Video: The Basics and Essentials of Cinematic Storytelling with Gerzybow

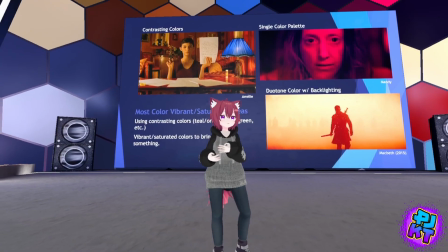You can also combine colors with different techniques, such as lighting right here.
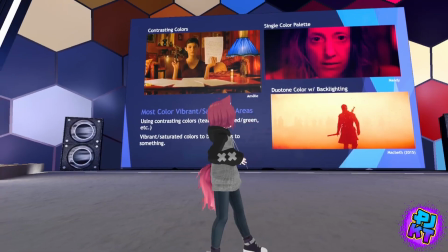So like this example here from Macbeth, where you have this character right here, almost kind of in silhouette,
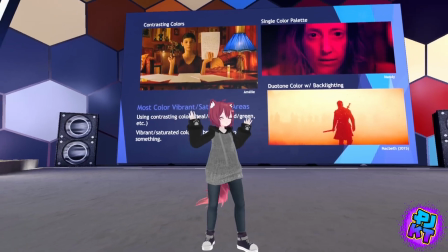being like backlit by this yellow-orange looking background right here.
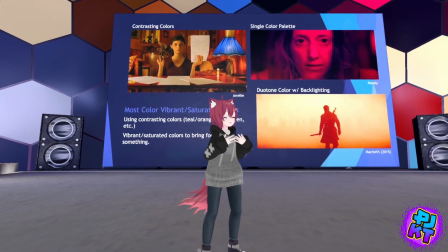And here he is, his silhouette is just like so like vibrantly reddish saturated,
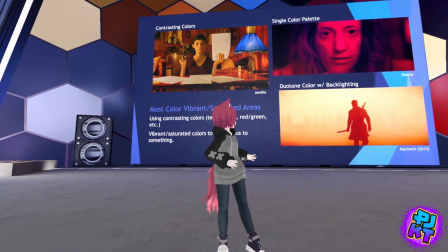and that's what gives that shape and dimension, kind of really draws your eye to that character.
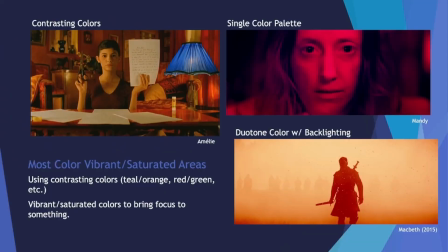And yeah, just being able to use a combination of things to create that duotone color look is some of the many ways that you can go about really just capturing your attention.
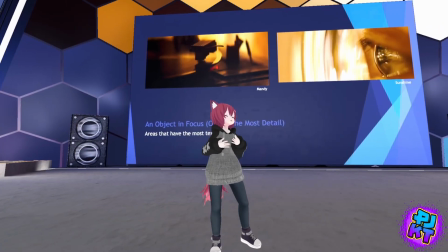And next up right here, this kind of speaks for itself, but an object that's in focus, or really something that has the most detail.
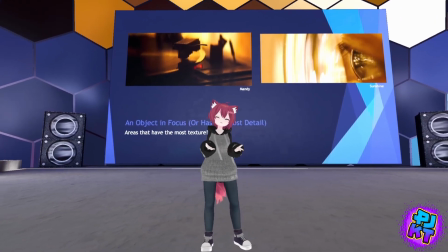And it could be areas that, well, have the most texture at the end of the day. Me.
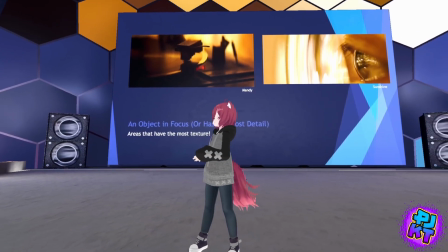Next up we have contrast, having areas with the most contrast in the image.
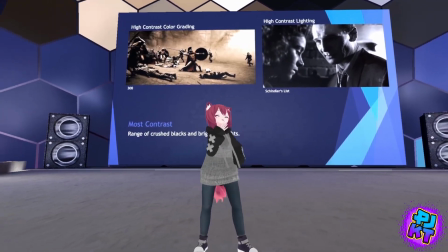And this can be, oh my, apologies. But yeah, what's really cool, it's really cool about contrast, sorry about that.
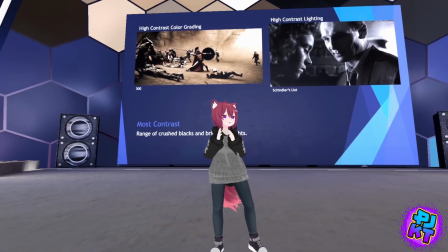But yeah, really being able to really take advantage of the range of crushed blacks to bright highlights.
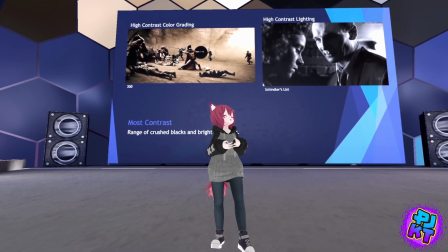So that can be done through a couple ways really, whether it be through like high contrast color grading, whether like this example here from 300,
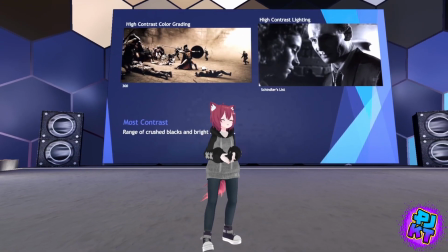or through lighting, like in this example here from Schindler's List.
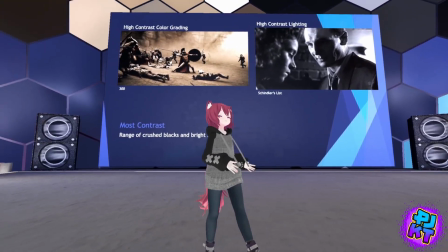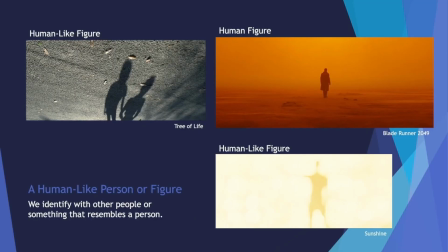And followed by contrast, we have human-like figures. And at the end of the day, we are human, we are people. And so often we like to connect ourselves with other people on the screen. And so we like to identify with really other people, or really anything that resembles a person.
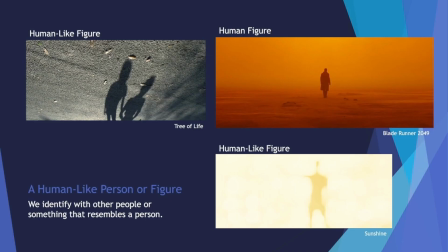It can be an actual person, like example from Blade Runner, or it can be something that kind of resembles a person, maybe a humanoid, something like the shadows here from Tree of Life, or maybe something that's kind of blurred, just kind of obscured, but kind of looks like a humanoid figure from Sunshine. And followed by human figures, we also have organic or living things. So things like whether it be there's like an animal on screen, so maybe whether it be like a cat or a shark, or maybe a fish or a doggo. it could be and really anything that is that's a living or breathing thing.
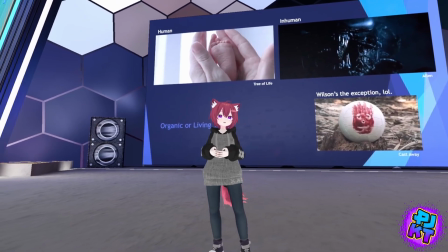Sometimes we are also drawn to those sort of things.
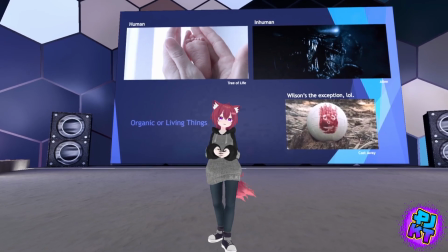It could be something human, like an infant's foot from Tree of Life, or it could be something inhuman, like a xenomorph from Alien.
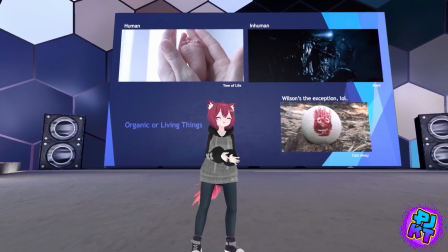And this right here is a bit of a joke, but we also have Wilson, the volleyball.
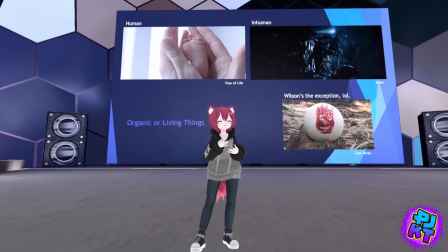It's really amazing. Yeah, Wilson.
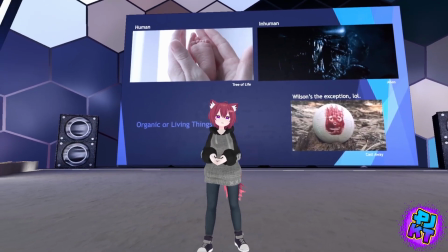Yeah, it is amazing how a film like Castaway can make an audience really feel emotionally attached to something like a volleyball.
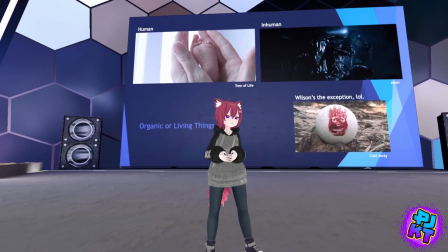It's really fascinating and highly recommend.
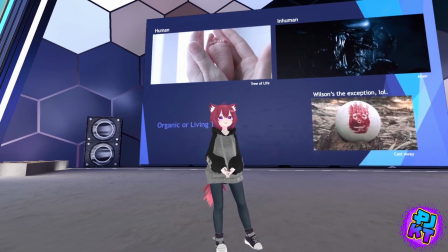And next up we have a character's eyes. Now this is a really big one.
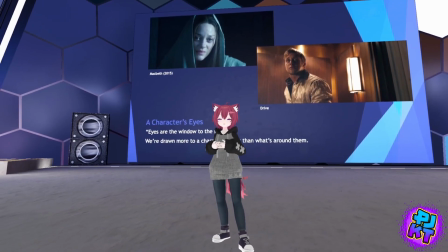And there's a little old saying that goes around that says eyes are the window to the soul.
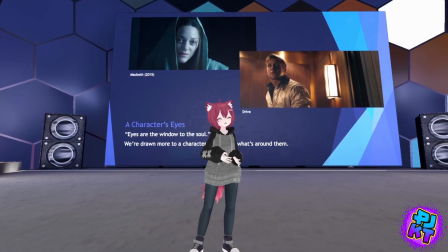And that really does say a lot, because in a way,
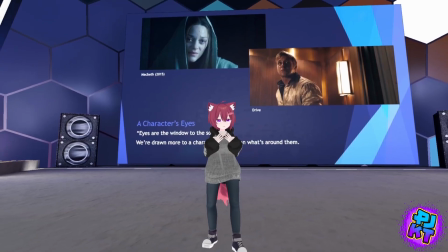when we are looking into a character's eyes, we're looking into their inner emotions, their inner psyche.
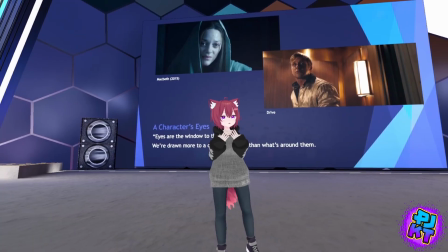We get a better understanding as to what they're feeling and what they're going through.
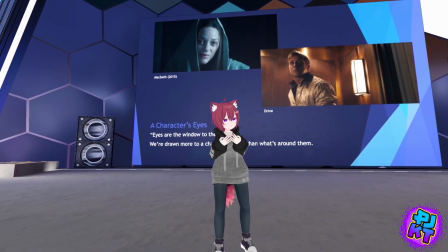And so, and a lot of the times, we're actually more drawn to a character's eyes than what's around them.
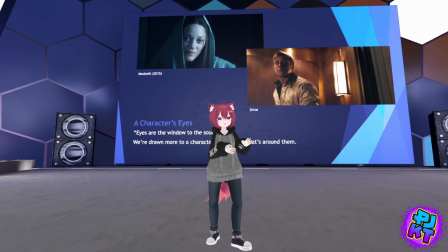So take, for example, the shot here from Drive. Technically, that light in the elevator is the brightest part of the image.
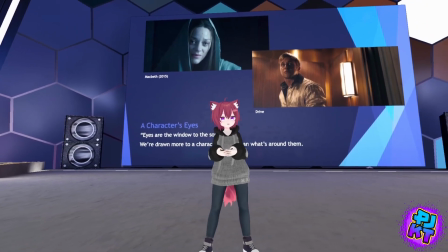Yet, however, we are actually more drawn to Ryan Gosling's eyes right here.
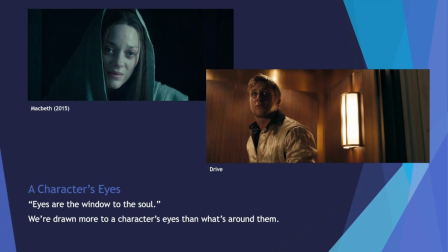Not just because he's Ryan Gosling, but it's mostly because of the turmoil that this character is going through, specifically with this scene in particular, which I will not spoil, is super fantastic. But yeah, and so next up we got leading lines.
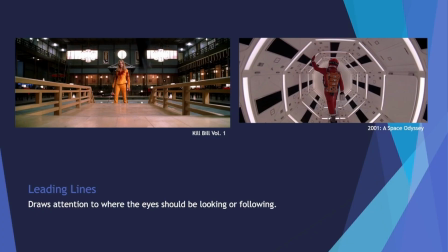And here, just a moment here. And now we got leading lines.
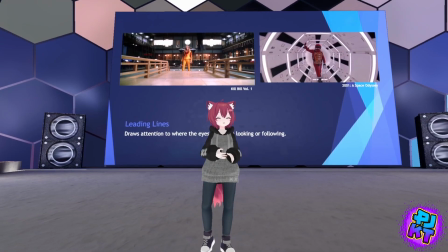So really being able to take advantage of the environment that's around you to draw attention to where you want your audience to look at.
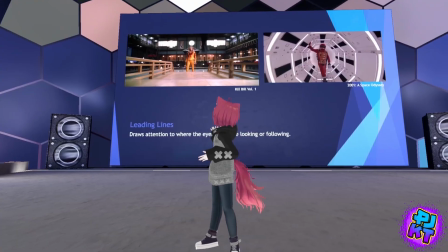So examples like here from Kill Bill, like being able to use a bridge to
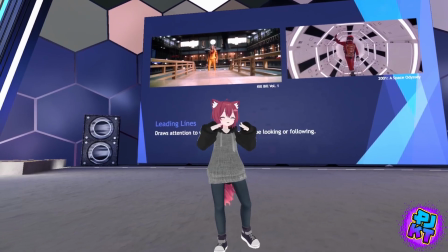use those lines along the railings to have them converge on the main character right here, where you want your audience to look at. And same goes for things like 2001: A Space Odyssey, having like really taking advantage of everything that's around you to frame your shot, to looking for anything that's in your environment, using lines and things like that to draw your attention towards the thing that you want them to look at. And last but not least, we have movement. Now, movement often indicates that's life in motion, or maybe the passing of time, really.
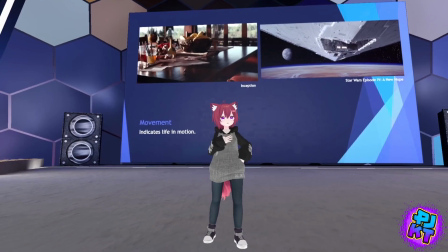And so really anything that's kind of like moving on the screen, odds are your eyes are probably going to be drawn towards that thing that's moving.
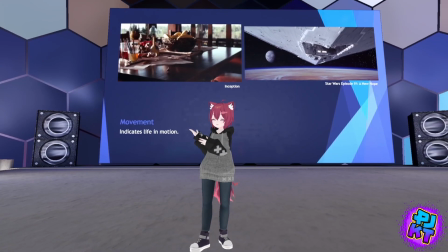And that could be things like a spinning top from Inception, or maybe a giant spaceship from Star Wars.
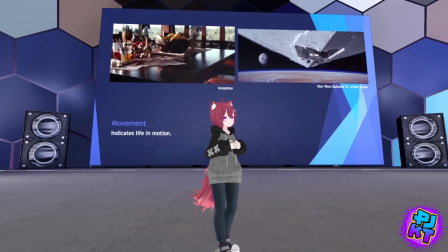And yeah, so those are just some of the few ways that you can actually control where your audience is looking.
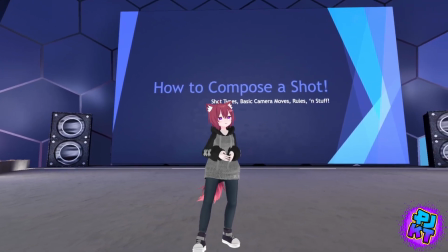So next up, we're going to go over how to compose a shot. But before I go into that, I just want to take a moment to give a huge shout out to one of the people on the team, Gerzybow.
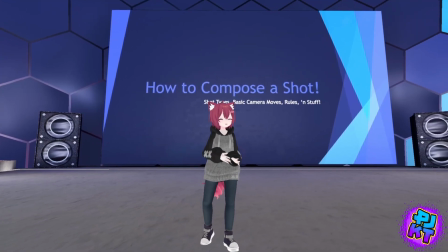So Gerzybow, she made a really wonderful video over on how to use the stream camera, as well as going over different shot types and cinematography and things like that.
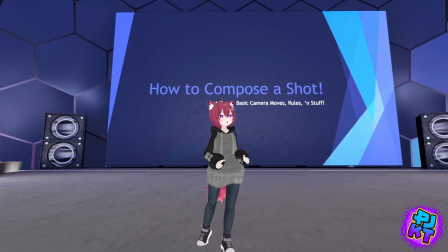She's done a really awesome job, and it's incredibly well made. Highly recommend checking out if you guys ever have time.
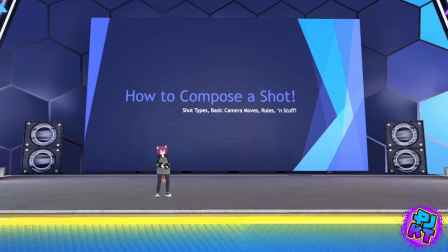So a lot of the things I'm going to be covering here, you can also find in Gerzybow's video. So feel free to stop on by. So yeah, first things first, we're going to go over shot types.
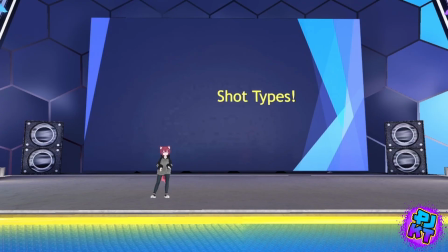So kicking things off, we're going to take things back, like way back, like extreme wide angle back, right?
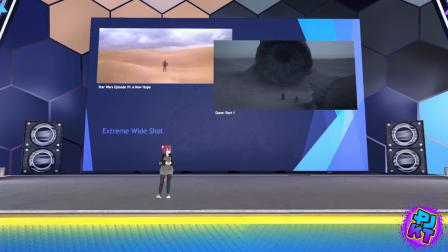So maybe you want to showcase the scale of your environment, or maybe you want to make a character feel small or isolated, like this example here from Star Wars, making C-3PO just feel alone in the desert. And maybe you want to give scale to something, maybe like something that's gigantic, like a sandworm from Dune.
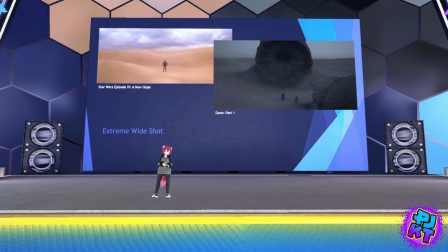So now we're going to get a little closer, just a slight bit closer. How about a wide shot or a full shot, where your character's
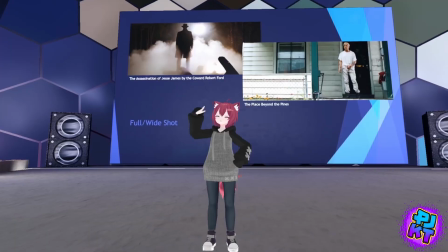entire body is shown from top to bottom, taking up the entire vertical space of your frame.
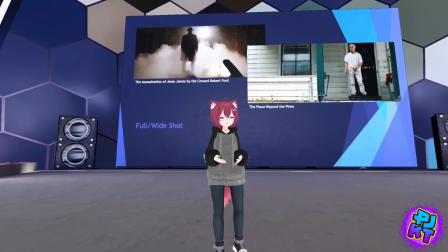Little things like that. Maybe you want to showcase the entirety of your character to show the audience who they are entirely.
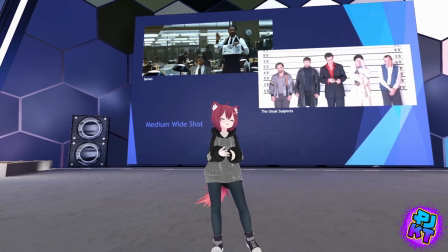Getting a little closer, we have a medium wide shot,
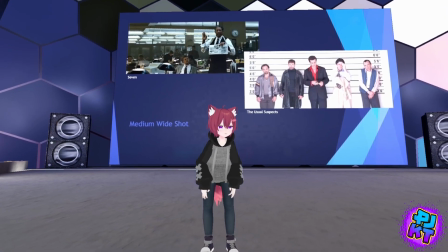where the camera is framing them for about knee highs upish around there.
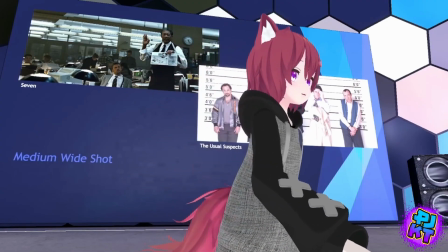Now we're going to cut a little closer.
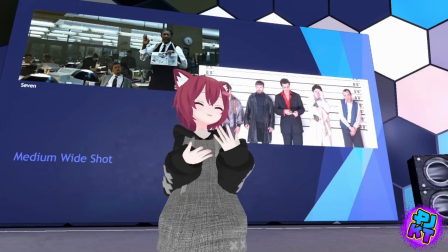How about a medium shot, where your characters are framed from the round waist high upish, kind of like around there.
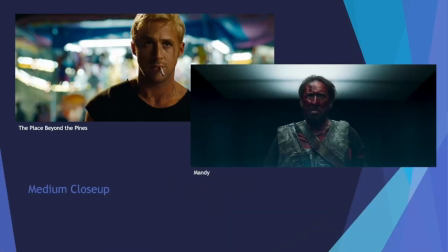Very common kind of shot. And next up, we got a little closer, even more closer, like a medium close-up, where the camera is framing their subjects to about kind of the torso to the bust area upish around there.
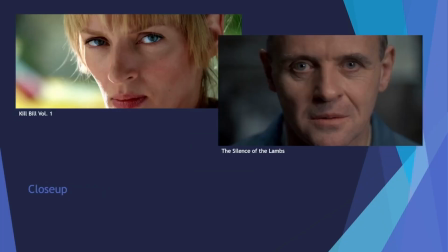Now Now we're gonna get even more closer, a little bit more intimate. This, in a way, we're getting even more close to our characters, like a close-up, like these examples here from Kill Bill or Silence of the Lambs, where the character's face is taking up the entirety of their shot.
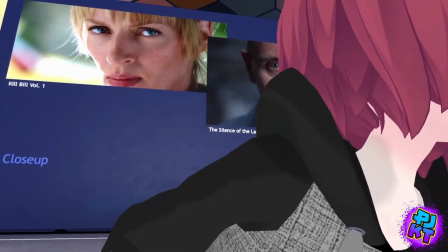And this can be great for like some whether it be from like intimate moments or very like emotional moments of your scene.
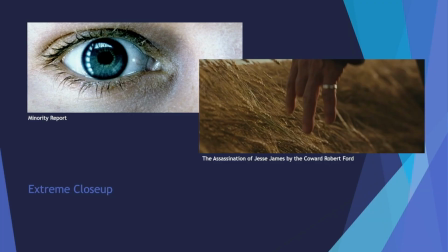But we're not done yet. We're gonna get even more closer. How about an extreme close-up? Something like maybe focusing on a particular body part, maybe like a character's eye, maybe something like another close-up, like a character's finger or hand.
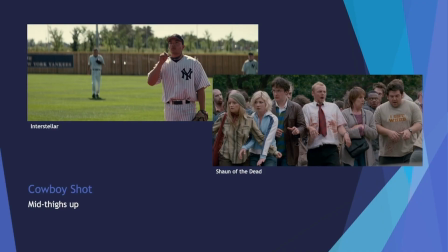And let's get a little unique here. We got some different kind of shots right here. So how about a cowboy shot?
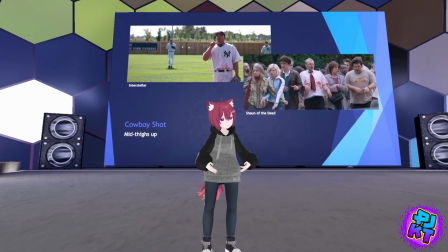So in this case, a cowboy shot is usually framing their character from about mid-thighs up-ish around there.